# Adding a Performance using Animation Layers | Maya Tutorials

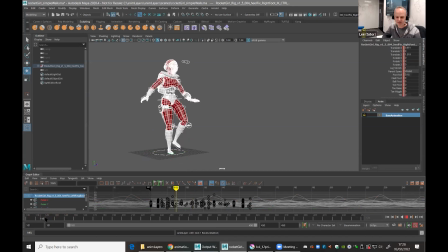[24:53]
I can't change these now. So whatever I do now, it will not affect how she's walking.
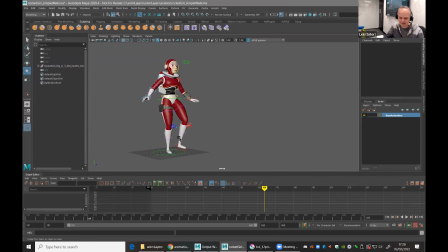[24:59]
It's completely safe. Now to animate her turning, thinking ahead, what do I need to have someone turn? I kind of feel like their hips would turn, their chest would turn, and their heads would turn.
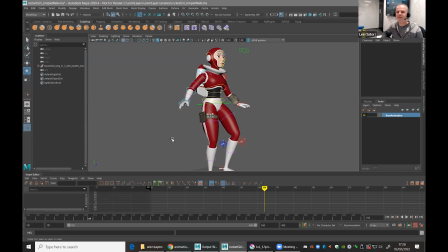[25:14]
And maybe the arms. Let's do the head. Let's stick with the head, chest, and waist and hips for now, and we can add another one in later. So in order to add some extra animation, then what I want to use is her waist, which I think is that one.
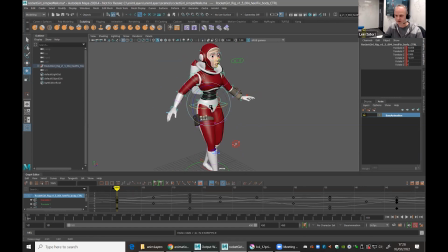[25:30]
Let me just grab it and wiggle it. There you go. So I'll not use that. So yeah, I'll have that one. So I'll have that one. And her chest, I'll do it super quick because time is that one. So I'll grab her chest, it's that one, and her head is that hoop there. These are the three I want to use for the turn.
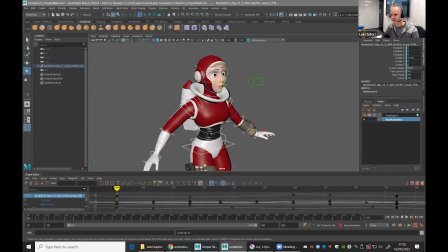[25:48]
And then I'm going to click an icon that basically adds those three items I've selected to an animation layer, and I can click on it. And you can see the moment I click on it, it's empty, and yet she's still walking.
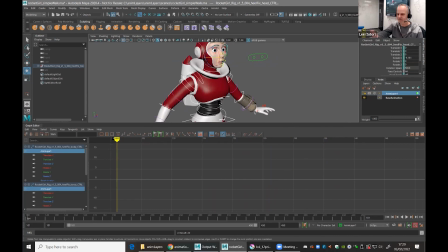[26:01]
So what it's saying is, feel free to animate the hips, the chest, and the head. Here's a lovely clean slate for you to work in with just those three controls. And now just animate someone turning. In fact, I'm going to rename it because that means nothing to anyone.
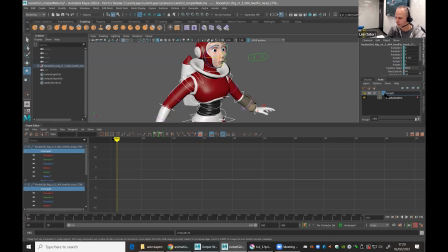[26:16]
Let's call it body turning. That's spell right. There you go, body turning. Makes more sense to me. So at the moment then, I'm going to store that to begin with, she's in this pose.
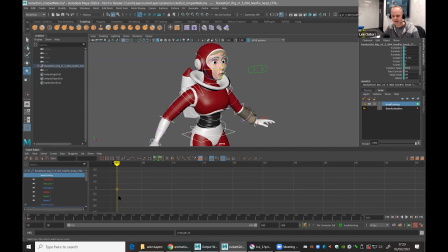[26:30]
She's walking along. So I'm just going to hit a button there just to quickly add some stored values. It's going to store that she's walking like this. And I'm going to play it for a bit, and then I'm going to stop it at the point where I feel like she would start to turn.
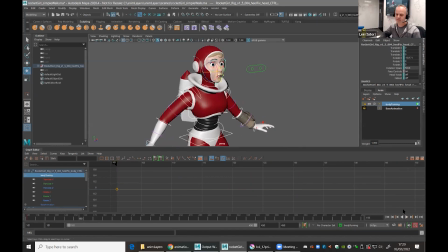[26:42]
I'll just do a second or two. Walk, walk, walk. Let's say about there. So this is the last position where she's going to be looking ahead. So I'll just store that as well. And now we've got some flat line there. You can see I've stored that value. So it means nothing's changed. And I've got some red markers there to show me. Now I want to turn.
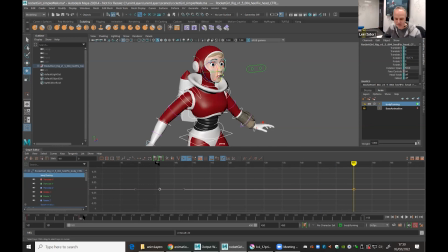[27:02]
I just wanted to turn and look right maybe. I'll do this super quick. Let's try it about there. I'm going to set this position. She's going to turn her hips a little bit. I feel like she'd turn that way. And she would also kind of shift away a bit. She's going to look to our right.
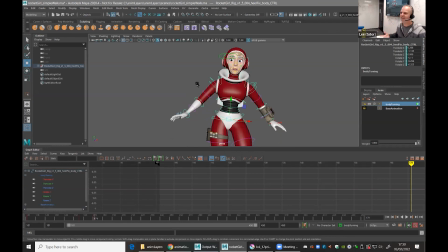[27:19]
And if you picture, I tend to do it quite a lot, sit there and do what the character is going to do and feel what's happening to me. So she's going to look right. And as I do that, I actually feel myself leaning left, but looking right.
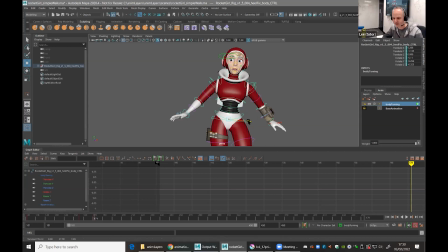[27:33]
And my weight is shifting over there. So what I'm saying is that I'd shift my weight over there a bit and down a bit. And how's she looking? Let's have a go. I'll do this super quick and come back and change it later if you want.
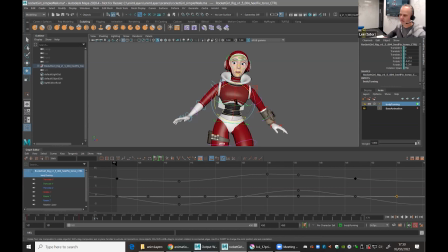[27:46]
At this point, the chest would kind of, I feel like I'd lean away, but then turn towards, but maybe forward a bit. And the head finally would definitely look up, across, but I'd also tilt.
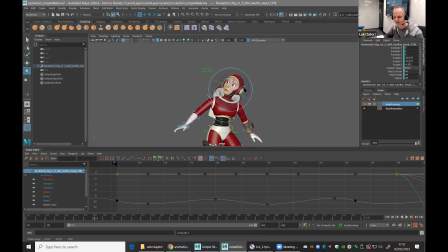[28:04]
I feel like I'd tilt my top of my head away a bit like that. There you go. So what I've now got is walking, walking, walking. This is the last point where she carries on walking before now the character turns to look up.
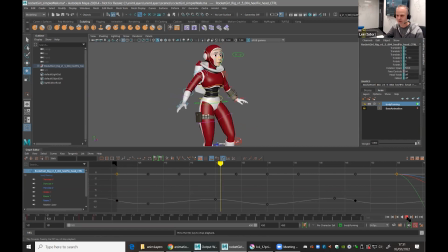[28:18]
So I'll just play it to see how timing is. It's a little bit slow. I feel like she would hear something and she would want to look pretty quickly. So I'm just going to make that happen a little quicker. Quick play again.
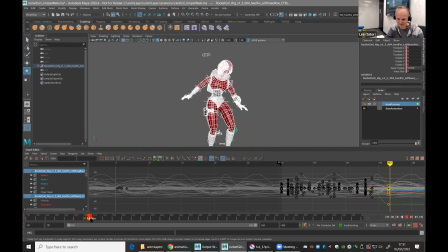[28:35]
Bit too fast, maybe. About there, let's call that done. There, time-wise. There you go. But you can see what's happening here is I've just done really quick two poses, but we don't really move like this. We don't move with everything happening at once, which is what's happening now because I've literally just turned everything at once.
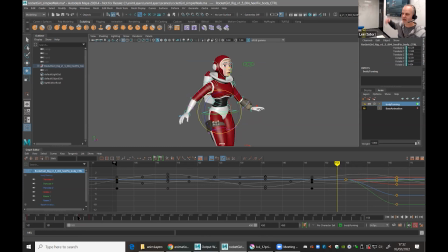[28:54]
What we do is if we hear something up there, we're going to be quick with the eyes. The eyes are kind of the eyes are the fastest muscle, have the fastest muscles in the body.